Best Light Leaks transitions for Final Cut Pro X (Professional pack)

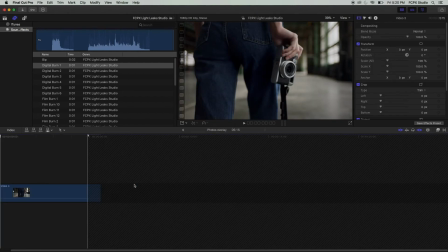8:48 Open it by double-clicking on it and drag the photo over it.
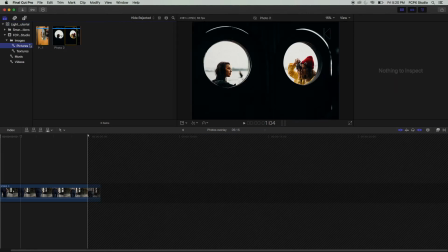I now want to add a glued paper effect, as if the photo had been printed and glued onto the video.
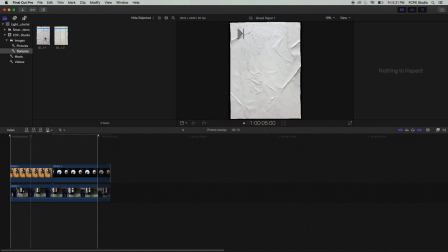9:09 For this, I'm going to use some free overlays I found online. Again, the link of all that stuff is in the description.
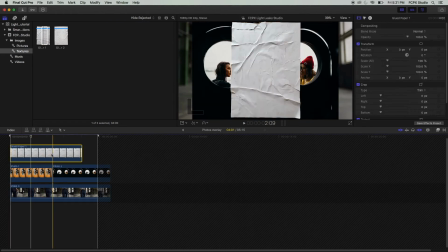9:16 I drag an overlay over the image, change its duration and size to match the photo.
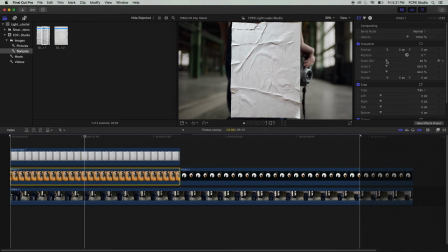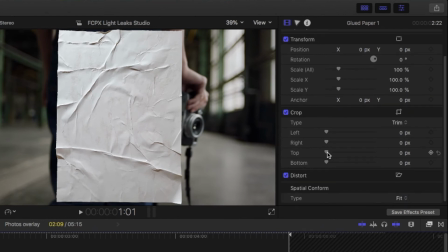9:28 I use the crop option to crop every side of the overlay, so that it just covers the photo.
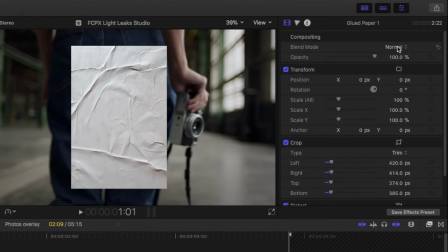9:38 And switch its blend mode from normal to color burn. Awesome.
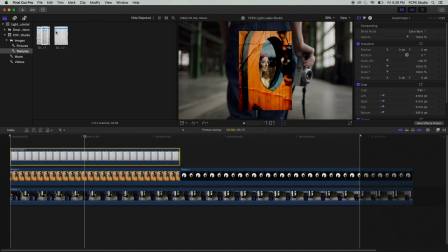9:42 I now add a custom solid to give a flash effect.
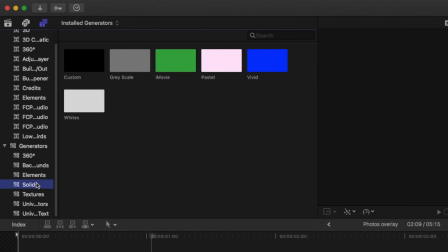9:46 To do this, I go to the Titles and Generators sidebar and then to Solids to drag the custom solid over my clips in the timeline.
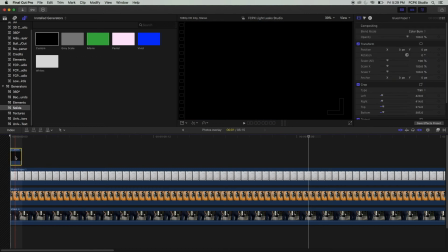9:55 I cut it to make it last only one image long. And go to the Generator Inspector to change its color from black to a dark blue.
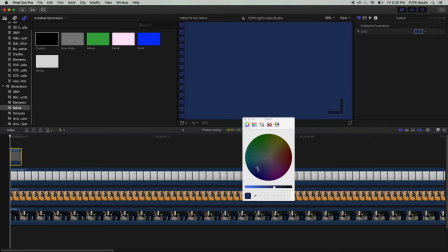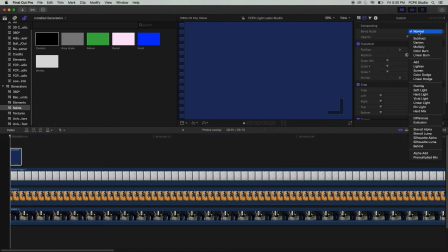10:10 Then I change it blend mode to overlay to get this really cool dark blue effect.
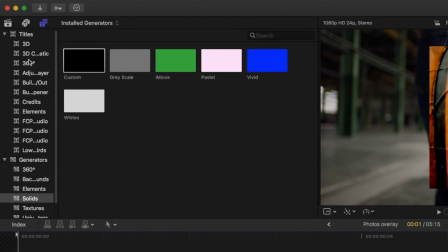10:18 I can also add a light leaks film burn overlay to the background video to make
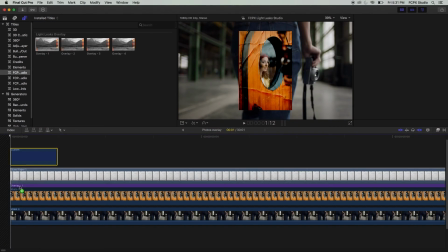10:23 the photos stand out. so I dragged the film burn overlay number 1 over my background video.
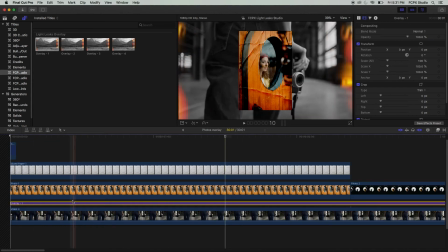10:29 Pretty cool. Again, I add sound effects to match the image.
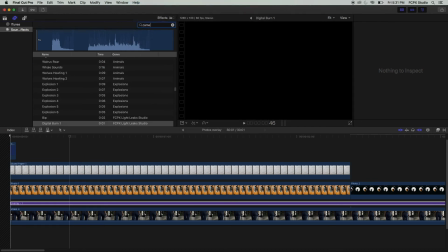10:36 I select the Camera 2 sound effect.
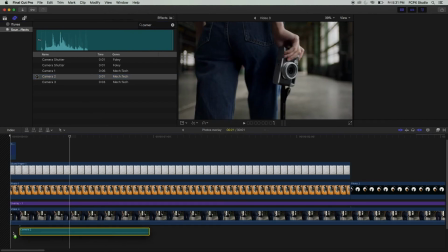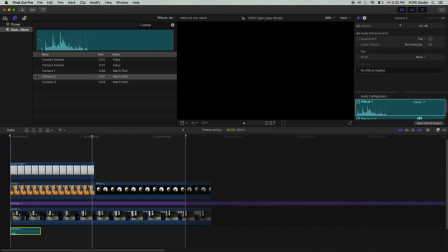10:45 And I repeat the process for the second image.
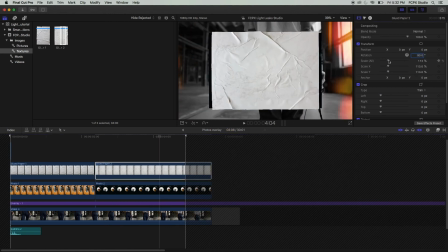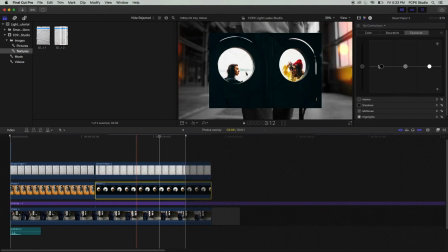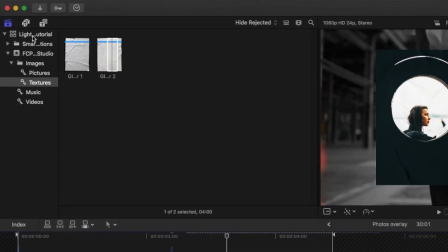11:01 Nice. I can now return in my project composition to finalize my edit.
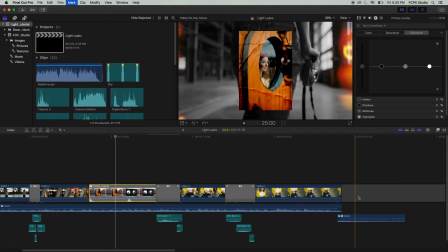11:06 I can add a little bit of reverb to my compound clip in order to increase the dramatic feeling of the video.
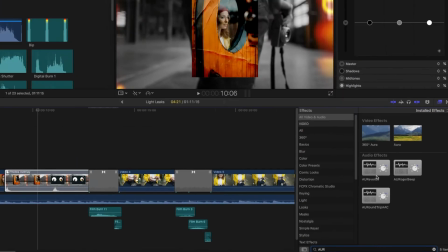11:13 I select O Reverb 2 and I increase the dry, wet setting.
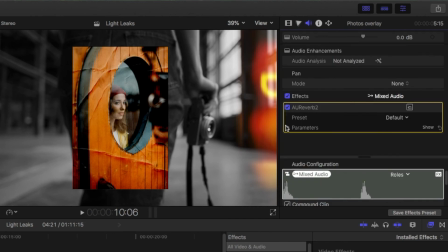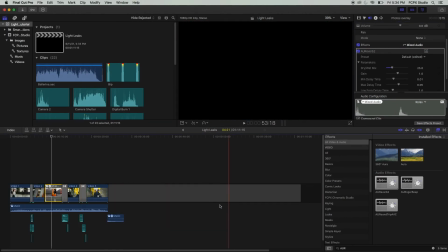11:26 Okay, let's see how it looks now.
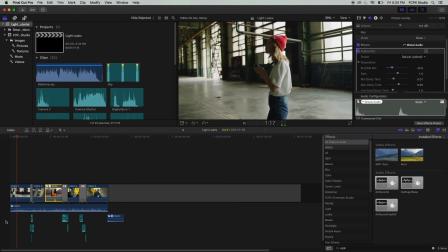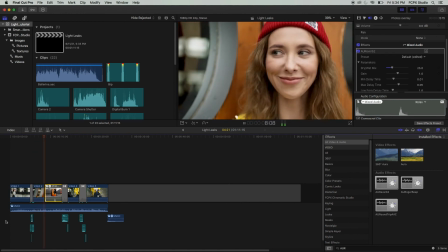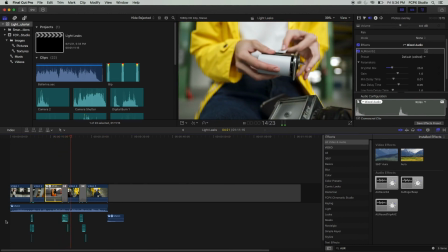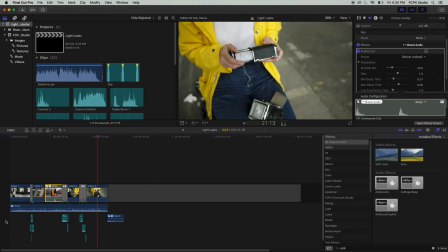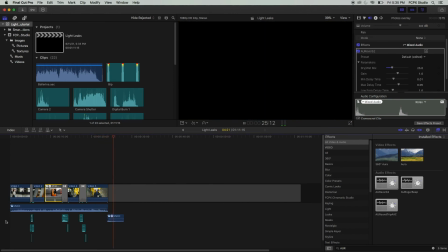11:55 Really cool.
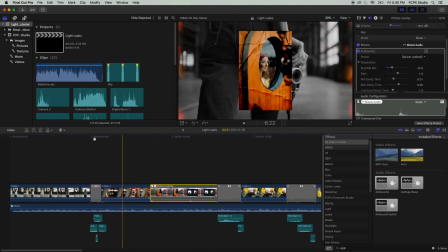11:57 As always, even if those footage are already color corrected, I can add a loop to harmonize my shots and give a final look to my video.
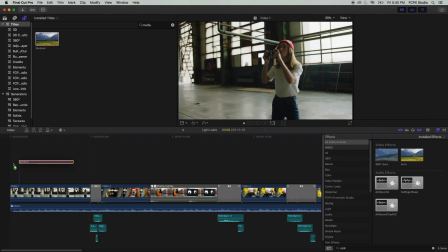12:07 I drag an adjustment layer into my timeline and extend it to make it last for my entire sequence.
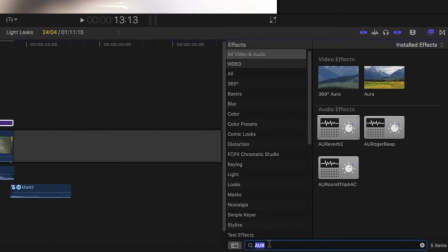12:16 I then add the custom loop effect to be able to add a loop to my video.
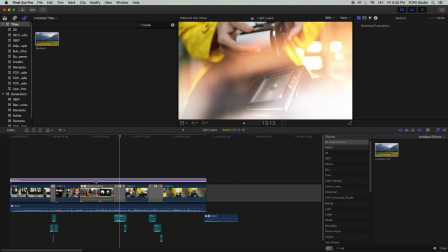I am using one of the loot from our brand new loot pack. They are not yet released on our shop. We are finalizing the tests to make the last correction. We will soon make a video on these LUTs.
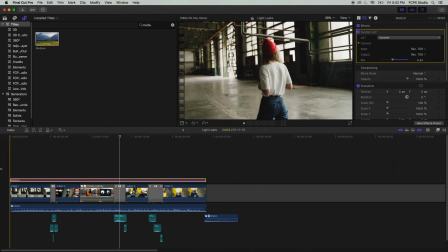12:38 You will see they are really great. We can't wait to present them to you. This is the end of this tutorial.
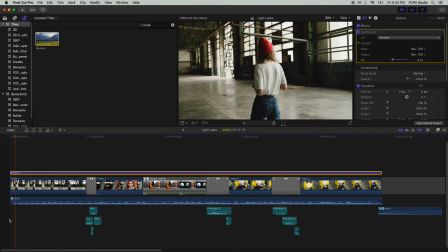12:45 We hope that you have learned something during this video and that it has motivated you to create something new.